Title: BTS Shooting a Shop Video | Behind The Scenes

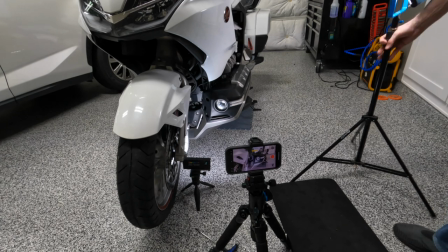492s
And to do that, I'm going to need to reposition the camera and move it over into a little bit different position.
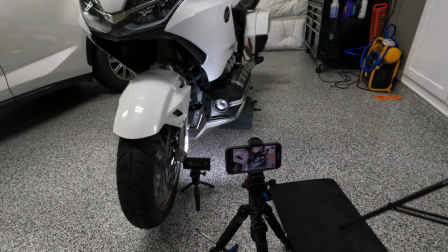499s
I have to change my lighting around. Lighting is the toughest part, because especially when you're working on the bike,
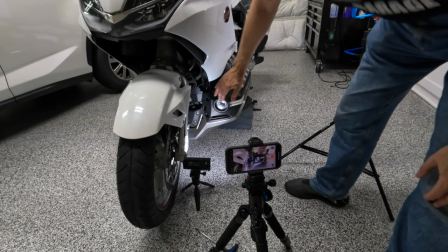507s
because I tend to get in the way and it casts shadows, and I have to adjust these lights to try to compensate for those shadows.
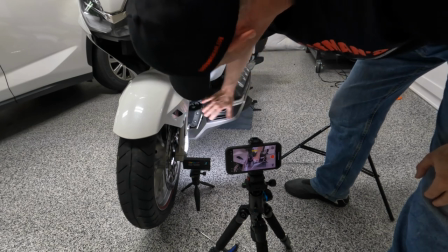515s
Now the iPhone is not perfect for this,
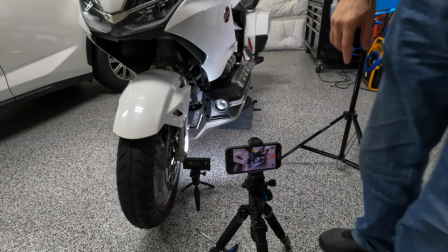518s
but it actually does a pretty good job because it lets you get into some tight places when you're shooting video,
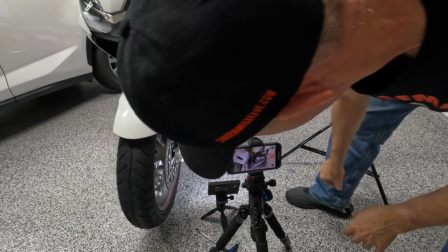524s
and that really is an advantage in some cases.
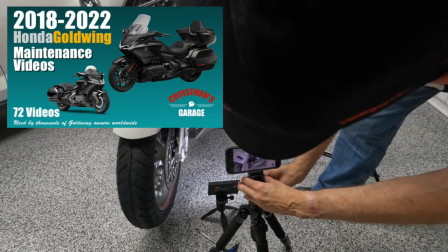528s
Here I'm just watching to see how this is going to look from this perspective, because I'm actually going to be pulling that fog light cover out.
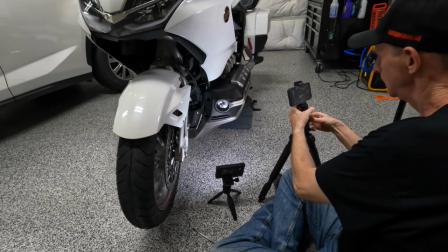536s
And I may actually show this from a couple of different angles and cut between those angles during the shot.
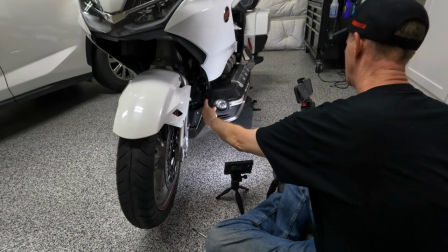545s
Here you can see the camera is kind of to my right, and I'm pulling the cover out and I'm trying to see how that's going to look.
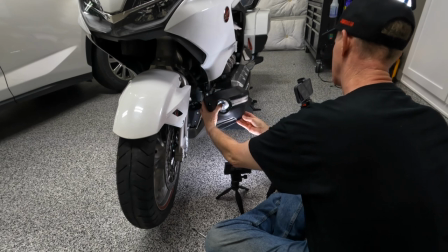553s
And occasionally you'll see me tapping on the screen, and that's because I'm setting my focal point.
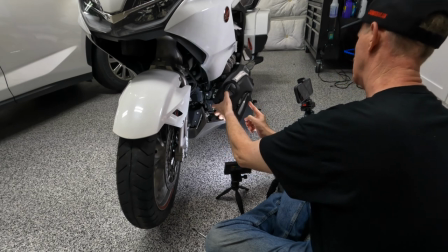559s
I don't want the camera to move in and out of focus if at all possible.
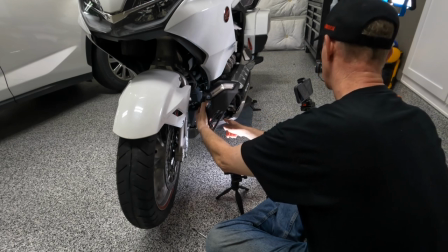564s
Sometimes when I move my hand in front of the camera, it'll try to focus on my hand, and I'd prefer that it just go ahead and focus on the part that I'm removing.
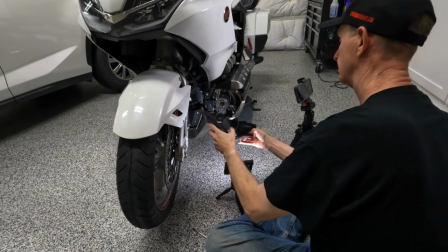572s
And here I'm showing some of the various clips that hold the fog light cover in place, just to give a little bit more detail.
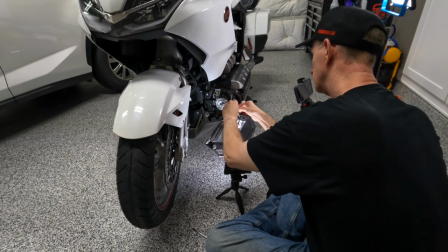580s
Well, let's take a look at the final scene and how it turned out.
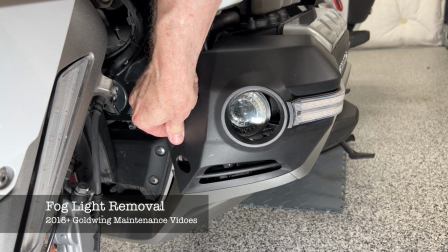588s
Here again, this is about 10 seconds worth of video, and it took about 15 to 20 minutes to get it the way I wanted it. I
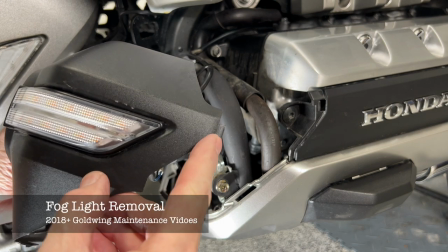597s
found it was better just to use the autofocus on the iPhone to focus on these tabs because
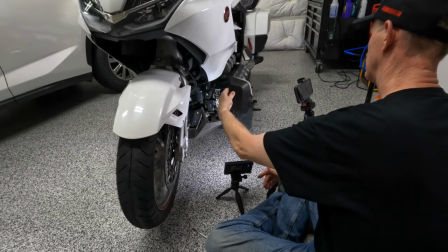603s
it was changing the focus as I moved the part around.
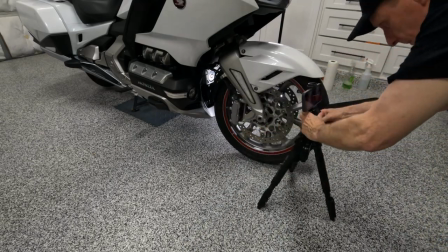609s
When it comes time to show the removal of the fog light cover on the right side of the bike, I've decided to do a different perspective.
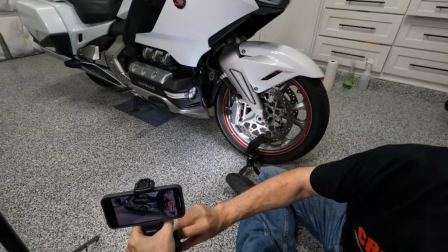616s
I'm going to go with a really wide shot just to kind of show what it looks like from a completely different angle.
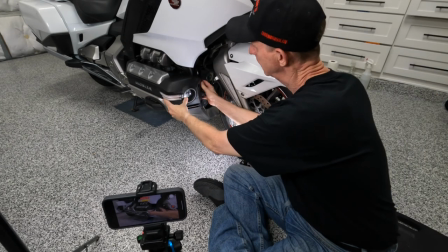623s
That way, people can kind of see it both ways, close up or zoomed out, you might say.
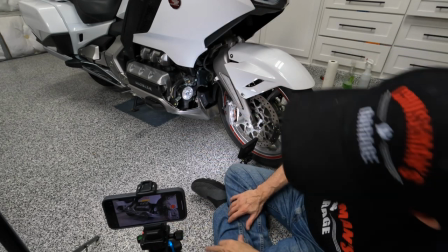631s
Okay, we're done with the fog light cover removal video.
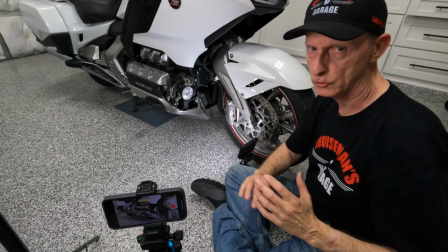637s
Now, when we go to put this all back together,
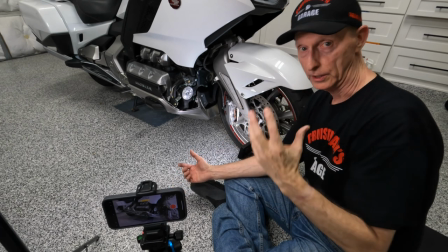640s
I'll come back in and I'll shoot a little bit of video on how to replace the fog light covers in a similar fashion.
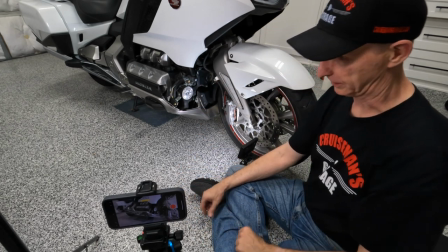648s
We'll do the same thing in reverse.
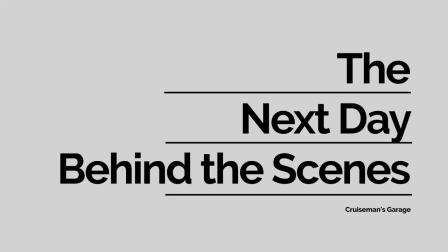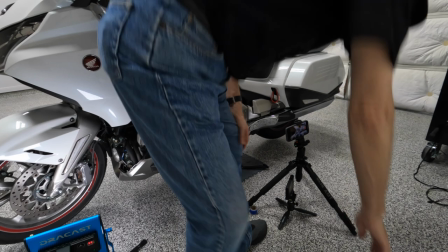657s
So here I'm setting up for a shot where I'm basically,
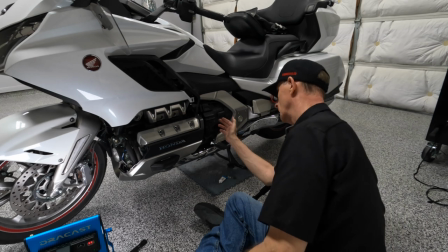663s
all I'm doing is putting this rear screw in the lower cowl,
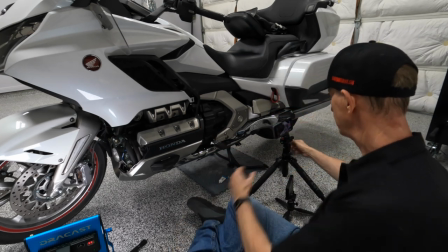669s
and I've got my camera here, or my my iPhone, which is my camera for this shot,
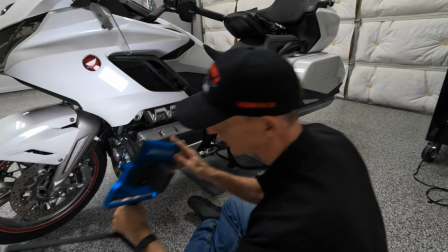677s
and I have a different, a little bit different stand for my light,
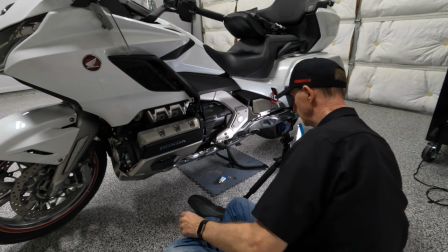683s
so I'm going to put the light over here so I get the correct lighting on the shot.
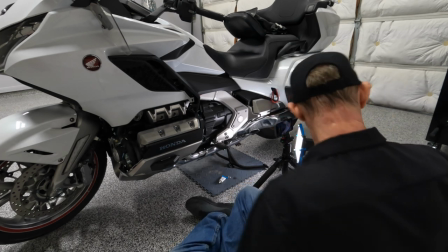691s
And again, I'm trying to be aware of shadows.
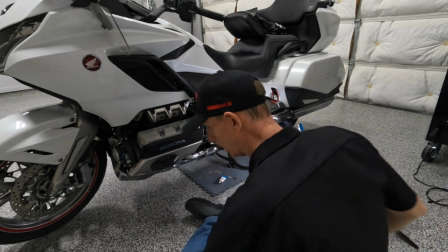696s
It's not always possible
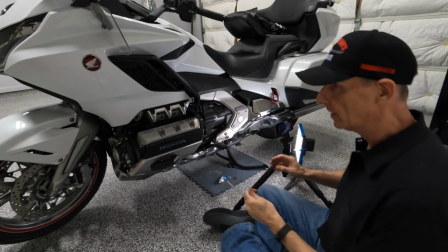700s
in a garage environment where you've got very limited space to work.
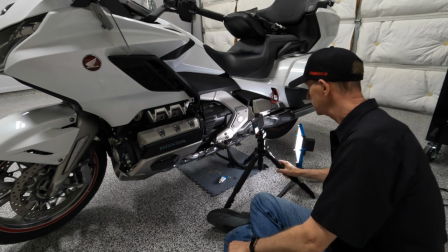707s
So you know, I don't have what I would call the perfect lighting setup.
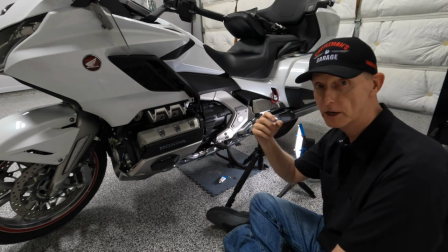715s
What I would love to have is one of those lights like you see in a dentist office that pulls down from the ceiling and I can kind of move it wherever I want it.
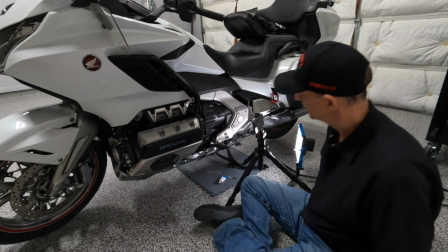723s
But I've never quite been able to get that set up.
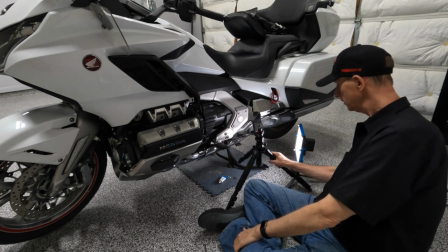727s
So what I want to do here is I want to have my camera positioned
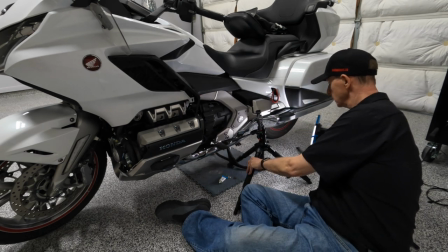735s
so that I'm getting some light back here.